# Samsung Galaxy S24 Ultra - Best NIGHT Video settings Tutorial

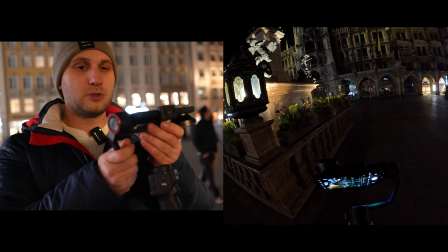4:07 We just balance the Huhem and it's a monster. The motors are so strong. It's the strongest mobile gimbal on the market.
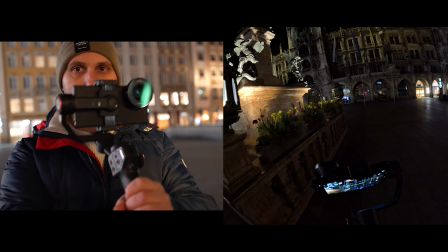4:14 Check how responsive it is. Let's film with that monster.
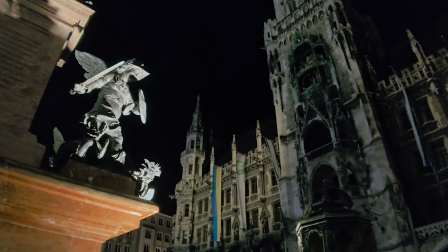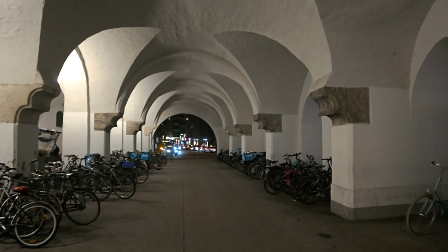How to get the perfect exposure of your subject and at the same time get a perfect exposure of the streetlights.
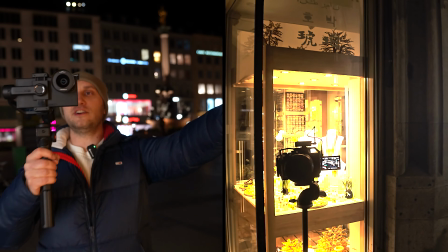4:37 I have three tricks for you that I use all the time. The first one, find a very bright window or streetlight and stand just in front of it.
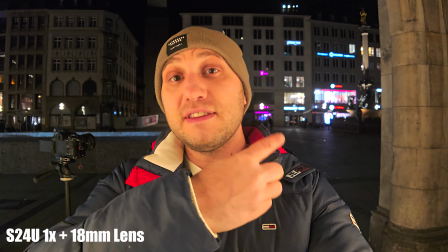4:45 In that way, the subject is getting the perfect light, and even if the background is a little bit noisy, it looks amazingly beautiful. The second option is to use the light that comes with the gimbal, blast it on 100%, and here is extremely important to adjust the temperature. I would recommend you to film between 2700 kelvins to around 3200 kelvins.
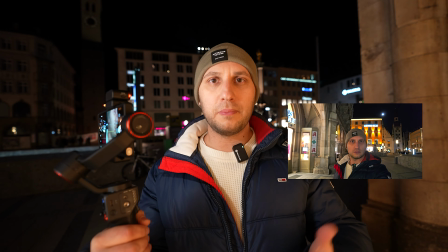5:06 In that way, the skin of the subject will look nice and warm. The billboard is creating really interesting light pattern.
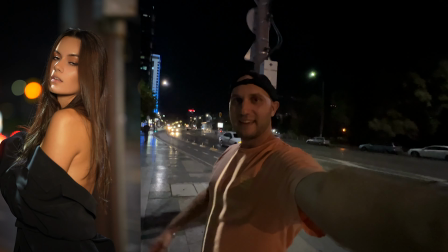5:13 Just check what is happening with my face. And when we use the light in front, it's like...
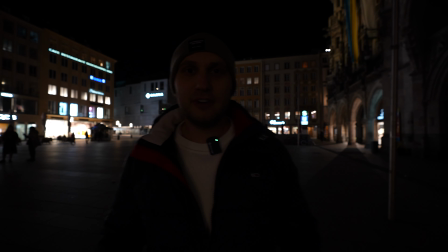5:20 And the third way is my favorite, is to use a small LED light.
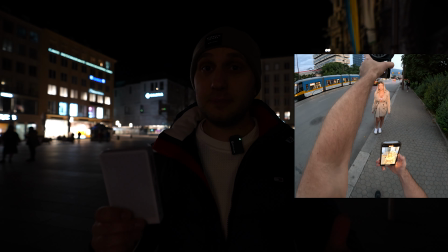5:23 Here most people will make the mistake to blast the light at 100%, but in that way, the background is not visible.
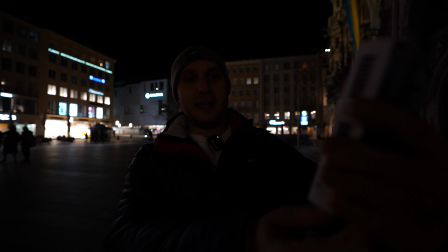5:30 The trick is first to expose for the background and then slowly turn up the light until you see that the subject is getting overexposed and then dial it down a tad.
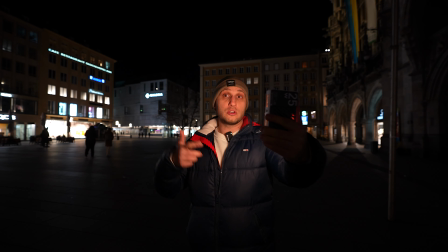5:39 At the moment I'm at 5% power. Of course, the further away is the subject, the stronger should be the light, but I rarely go more than 15% of power at night. When I film with models at night, I always hold the light in my left hand and the gimbal in my right hand. The reason is the distance. When I close the distance between me and the model, the light is getting very bright and it's getting very overexposed. To control how much light falls on the model, I control the direction of the light. When I'm far away, I want all the light to fall on the model. But when I close the distance, I'll just rotate the light left or right, and in that way, I control how much light falls on the model face. When I film interviews, I have the light directly mounted to the gimbal with a magic arm. It's very inexpensive. On Amazon, you can find it for around $15 to $20, and you can use it as a second handle. In that way, I can hold the gimbal for hours without being tired. Holding it in the middle with two hands, it's quite tiring. And second, very fast I can dial the light up and down. If you enjoyed the episode, definitely check out this video. It has a lot of tips and tricks that will be very helpful. See you in the next one. Bye!